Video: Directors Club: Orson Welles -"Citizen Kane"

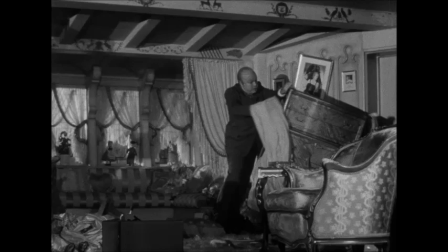despite the opportunity giving the opportunity to resign he just won't be denied to do the thing he wants to do right and in those days evidence of an affair would
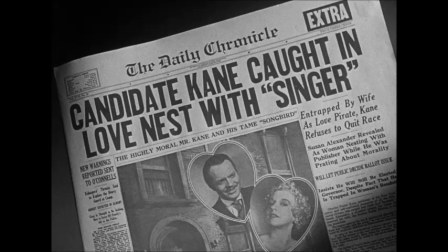have been the very end there'd be no question what would happen next but Kane does not give an inch yeah and the film is so good at showing this just on the use of space not just the furniture but the
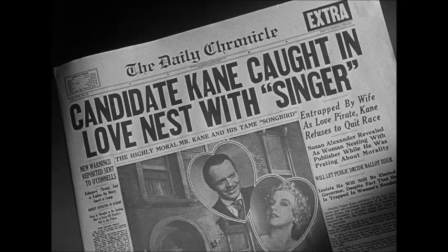cavernous environments and in the final moments of just the vast
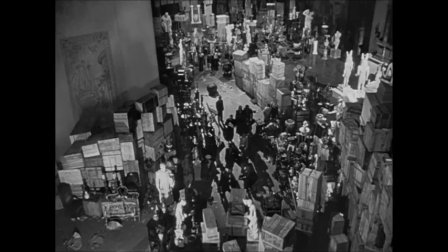array of wreckage junk garbage what kind of a cynicism comes from saying look at all this amassed work and what did it really amount to
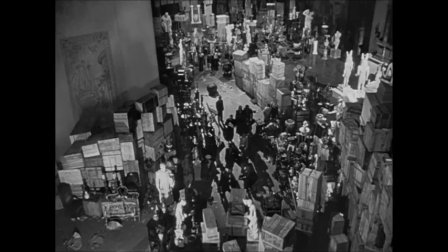well this is another reading of the film which is that it could be looked at as anti-materialistic you know we see this man collecting constantly but not really enjoying anything he collects he just wants to amass more and more things until
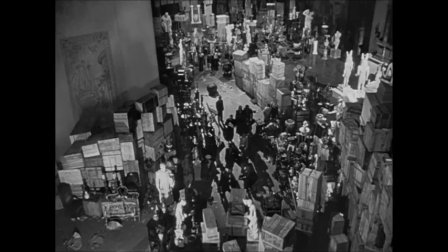you do have that amazing final shot of this endless array of boxes that Spielberg would appropriate for his final shot of Raiders of the Lost Ark.
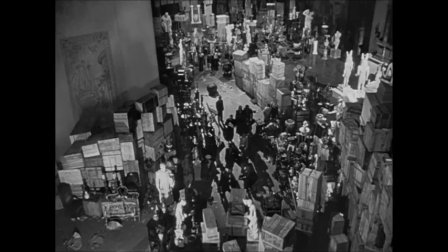Right, right. It leads me to think about one of my favorite lines from The Big Lebowski and to look at Citizen Kane in the prospect of how the dude talks about Jackie Trehorn saying,
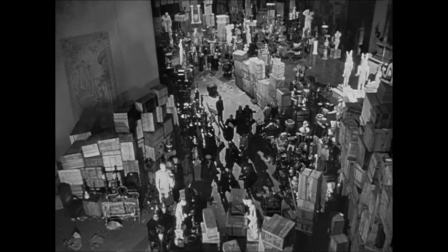man, he treats these people like they're objects and objects like they're people. the movie starts with a place but also starts
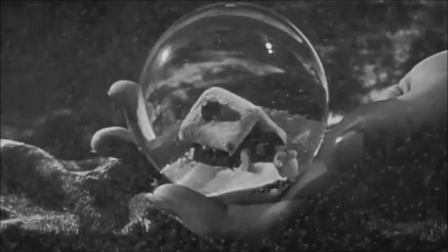with an object it's a snow globe of something that looks to be his home when he was a child but unlike those boxes which are random and
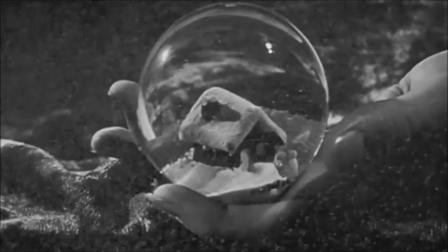rectangular and just piles of rubble the snow globe is like a perfect circle right and a perfect reminder of a time when he could have been a different person of his childhood.
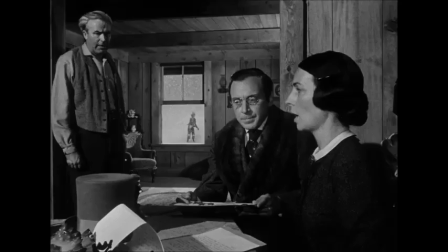And if there's anybody out there who does not know what Rosebud is, fast forward at this point. But I think most of you know that Rosebud is in fact Kane's childhood sled,
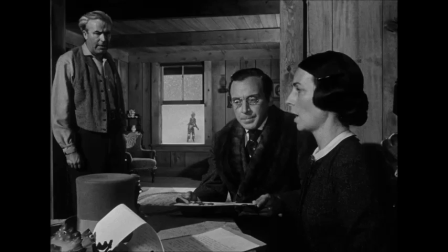which I guess is meant to bring back memories of a more innocent time but i think it's also perhaps less important to the film to the film's themes than it's often given credit for it's a good structural tying
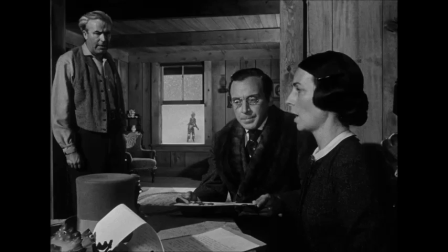up point this rosebud mystery but there's also a really good argument to be made that it doesn't really explain Cain. That kind of idea of a lost childhood could apply to anybody,
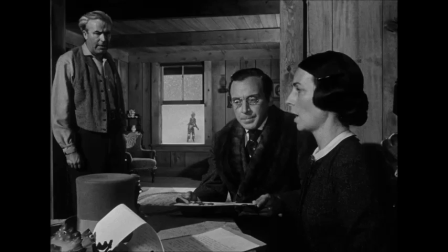but what we've seen of Cain in the various stories told by
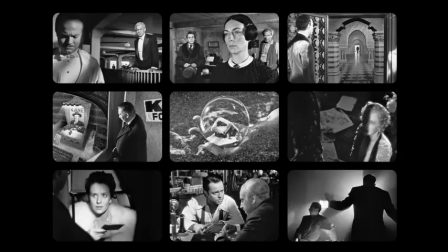the people in his life are what we're going to get to know about this enigma more than just this idea of the sled.